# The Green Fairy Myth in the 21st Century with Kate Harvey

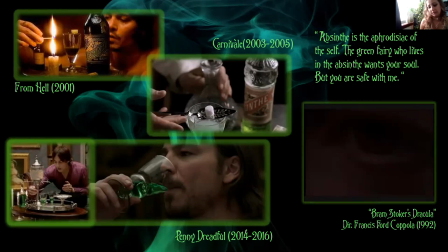(16:38)
There's also a throwaway quip by the Carnival's leader, Samson, played by Twin Peaks legend Michael J. Anderson, about Lotz's alcoholism, terming his use of Absinthe as froggy juice, again linking it back to the French belly pop.
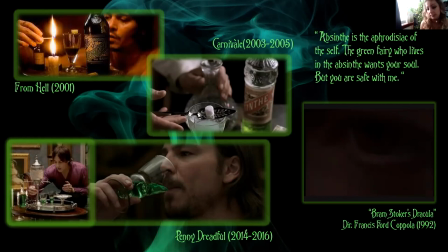(16:53)
The ritual of absinthe preparation is also shown, as seen here in this still, with a sugar cube on the spoon and the water in the decanter. Then in Showtime's Penny Dreadful, werewolf Ethan Chandler, played by Josh Hartnett, is invited to Dorian Gray's home.
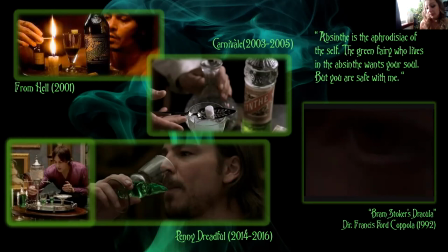(17:11)
Here Dorian, played by Reeve Carney, is seen to have an absent fountain where the water is iced before dripping it into the glass. The sugar contained in the decadent bowl and the glasses of a bell-bottom style all presented on a silver tray.
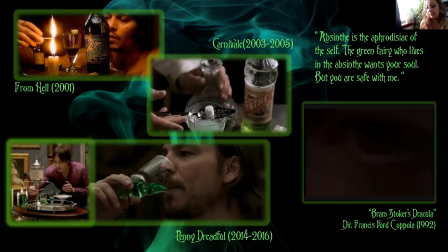(17:27)
This decadent paraphernalia emphasises Dorian's bohemia as well as the comparative roughness of Ethan, although we later learn that Ethan is from a wealthy American family.
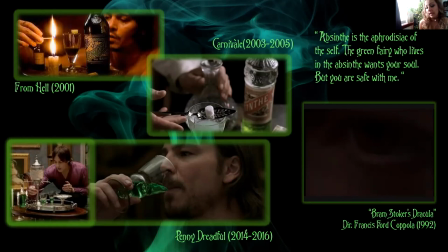(17:41)
The absinthe ritual here is a metaphor for foreplay, and their continued eye contact between sips leads to the inevitable consummation. It is implied that absinthe is the cause for the homoerotic union, as it never happens again, nor is it hinted at between the two for the rest of the series.
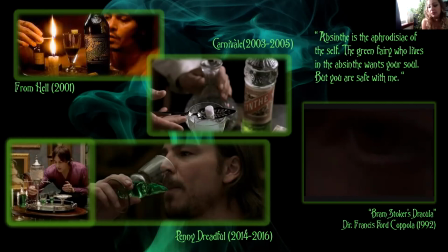(18:00)
However, as the gothic is full of references, nods, and intertextuality, this scene in Penny Dreadful pays homage to the absinthe scene from Francis Ford Coppola's Bram Stoker's Dracula.
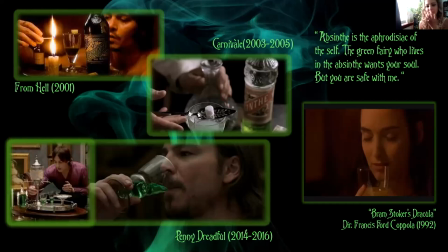(18:17)
Just while I think of it, because I'll forget by the time it comes to the question, the music box style music in the background also gives rise to this idea of the fairy that's lingering in the background, which I thought was quite interesting. But both Mina and Ethan are tasting absence for the first time.
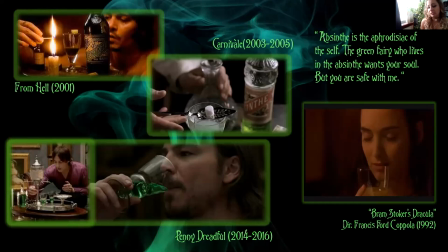(18:35)
Both are being served by immortal aristocrats in an intimate setting. The sipping of the drink and prolonged eye contact in Penny Dreadful also has similarities to this scene. Although whereas in Dracula the eating of the sugar cube is the sensual element, it is the operatic piece of Tristan and Isolde that Dorian plays that pushes their erotic tension.
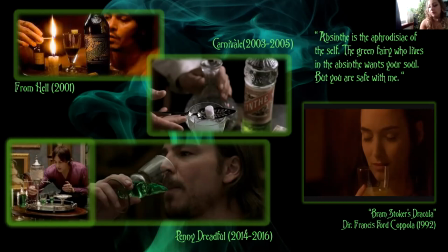(18:57)
The influence of the green fairy, the signifiers of bright, almost luminous green clothing and red hair,
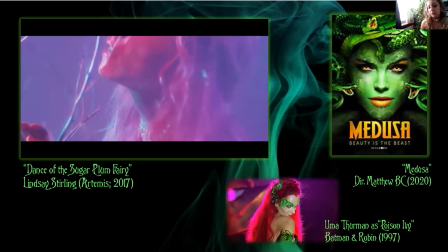(19:03)
are often used as subliminal metaphors in order to convey the ideas of seduction, temptation, and excess. For example, violinist Lindsay Stirling, in her video for The Dance of the Sugar Plum Fairy, the ideas of fairy seduction by using this particular colour scheme of red and green imply
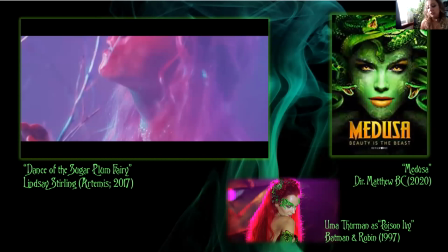(19:21)
a difference between this fairy and her wintry snow and floral spring fairy characters.
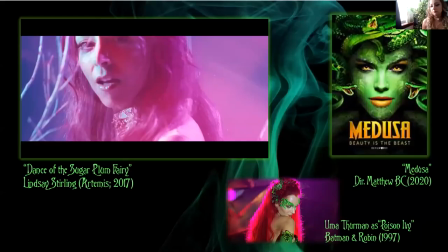So Lindsay Stirling is also an accomplished dancer, classically trained in ballet. she includes dance in her performances and she also featured on Dancing in the Stars with the stars sorry
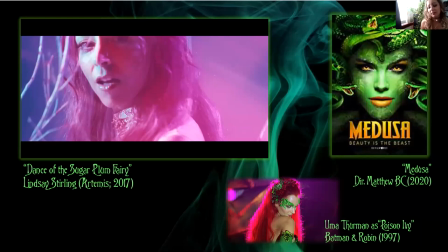(19:42)
and while not exactly a fairy Uma Thurman's Poison Ivy mixes the intoxication of the absinthian green fairy with The Temptation of Jezebel again clad in luminous green and sporting striking red hair and it's all wrapped up in a delightfully camped 90s gothic bow
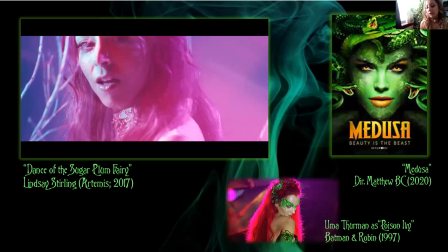(19:59)
and then this promotional poster for a b-side horror film released in 2020 called Medusa also draws upon these ideas of danger and temptation with this particular dream. But possibly the most mainstream iteration of the Green Fairy post-millennium is the cameo
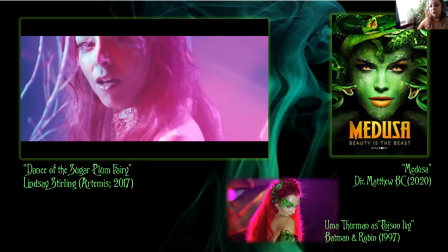(20:15)
by Kylie Minogue in Baz Luhrmann's Moulin Rouge film from 2001.
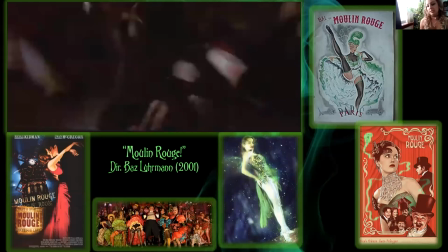(20:29)
So the film follows Ewan McGregor's character Christian as he meets the artist Henry de Toulouse-Lautrec, who is perhaps possibly the most notorious absinthe drinker in Parisian circles, and enters the magical world of the Moulin Rouge, where he falls in love with Nicole Kidman's red haired Satine.